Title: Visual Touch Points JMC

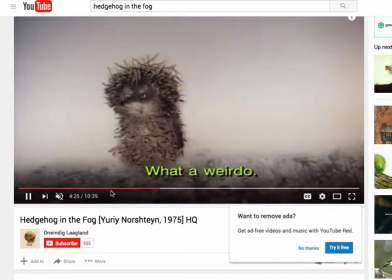0:02 So my initial source of inspiration for both my personality and message
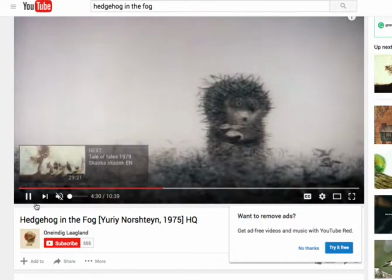0:08 for the ageism animation comes from this animation called Hedgehog in the Fog.
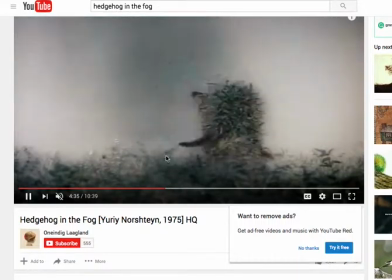0:13 And what I really like about this animation is the
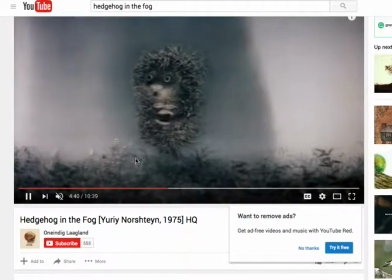0:18 handmade and found objects that is used to like create the different characters in the foreground.
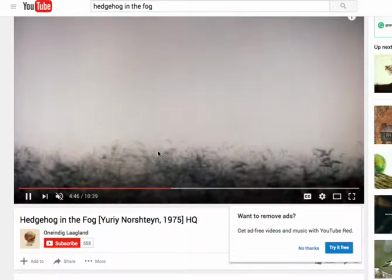0:25 I think it gives it a really great sense of reality.
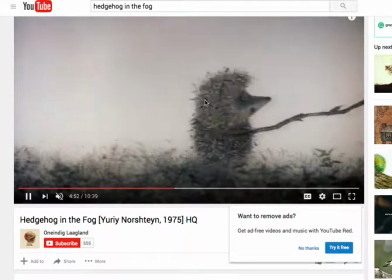0:28 Um, what I also like about this animation is the sense of depth going back into the field of vision.
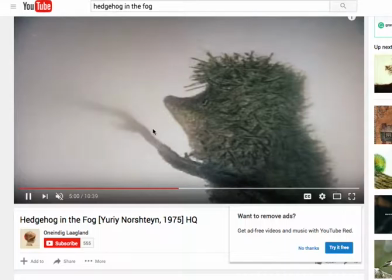0:36 Um, it's really compelling and feels like you can reach into into it.
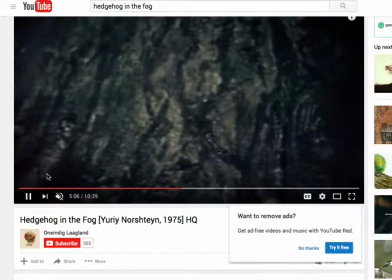0:44 Um, and I think the overall tone and
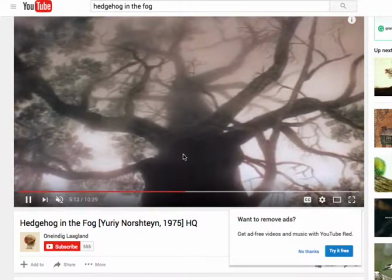0:49 gloominess of this animation is something I want to apply to at least the beginning part of my animation, as it's talking about negative things.
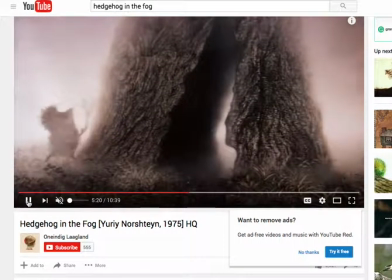0:57 Um, and so let me go move on to the next inspiration.
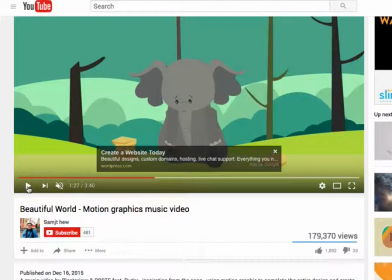1:06 This is an animation called or titled "Beautiful World," and what I like about this one is kind of the message. It has both negative and positive, and that's something I want to try to achieve.
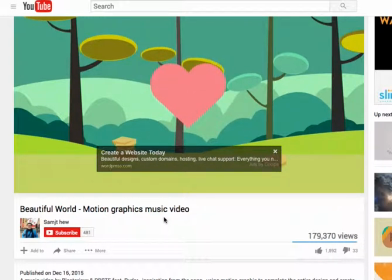1:23 And what I'm going for with ageism, I want to show the negativity
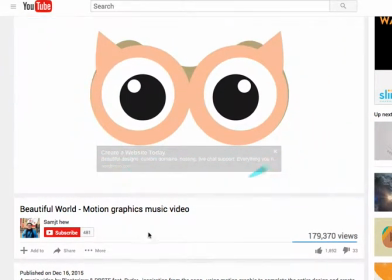1:28 with that stereotype and how that can be turned into something positive.
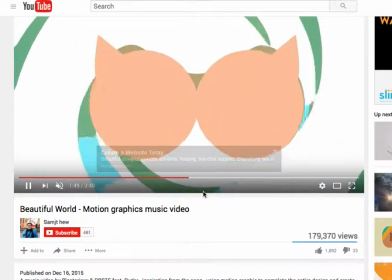1:32 And so that's what happens throughout this animation at various spots.
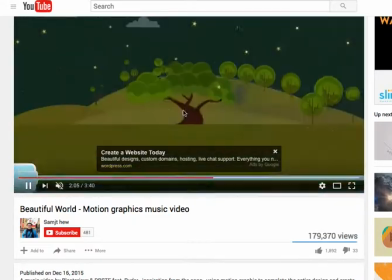1:38 It shows the world and like the negative impact on the world, and then how we can make it better.
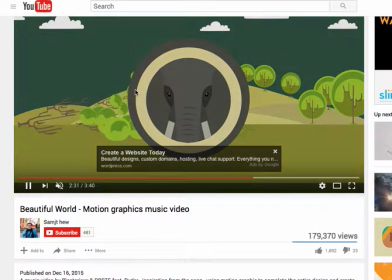1:46 Let's see. And what I also like is when it's negative, it loses its color.
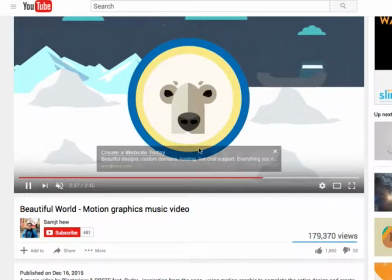1:52 I think that's a principle that I would like to apply in my animation as well,
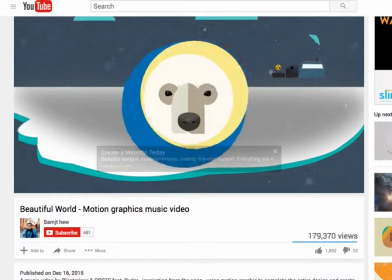1:58 of having very subdued tones to show that negativity in contrast with when it's positive and having full color.
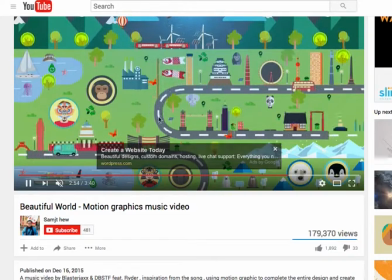2:09 I also really like how like the animation builds up with like a primary
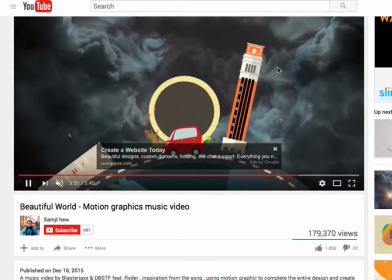2:16 animation and then like secondary things occurring as well um, in the background.
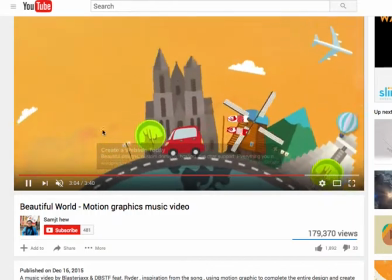2:22 Um,
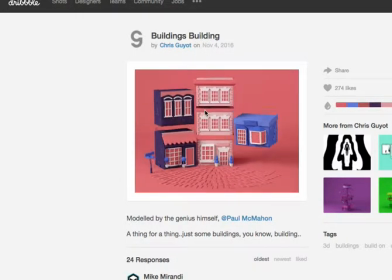2:25 Another source of inspiration is this building's building GIF. And what I like about this one is like the pop-up quality of it. From the very beginning, I had an idea of wanting to do something that's popping up as like the primary animation,
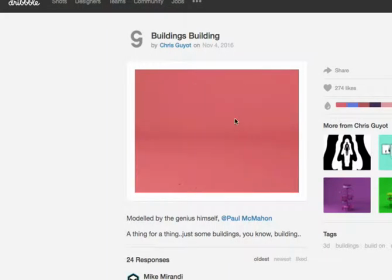2:42 and then maybe having little secondary things occur as the primary animation occurs. Um, yeah, and I think that kind of goes along with the personality that I'm trying to go for, and that's a goal that I want. I really want to create a really good sense of depth.
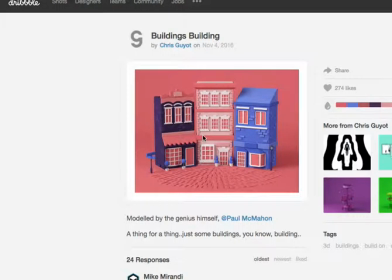3:01 I think that's like my biggest goal for this project. And then I have some images as well that I want to use for inspiration.
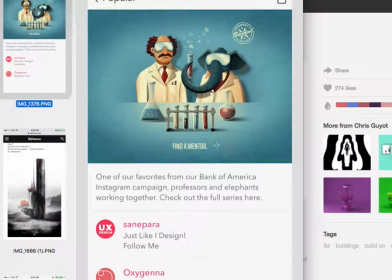3:14 And I think this is another technique that can be used to create that depth is the shadows and the high contrast. That's what I really liked about this artwork. Um, there's a really good sense of depth going back and what's in the foreground and background.
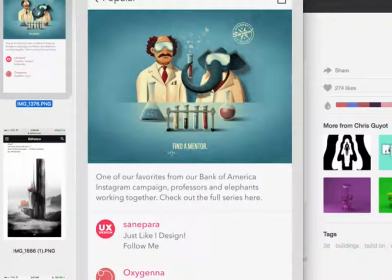3:31 Um, and I really like the texture as well. Um, it really gives it a good like personal feel, like you can almost touch it and interact with it.
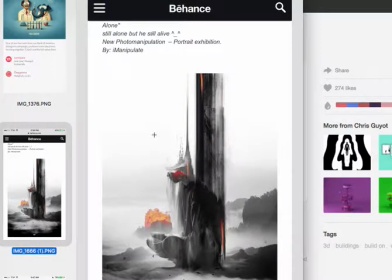3:43 The reason why I chose this photograph or manipulated photograph is because it might be a good way to inspire me to do like a collage, because I want to do not only handmade elements, but I also want to do vector and maybe possibly photography.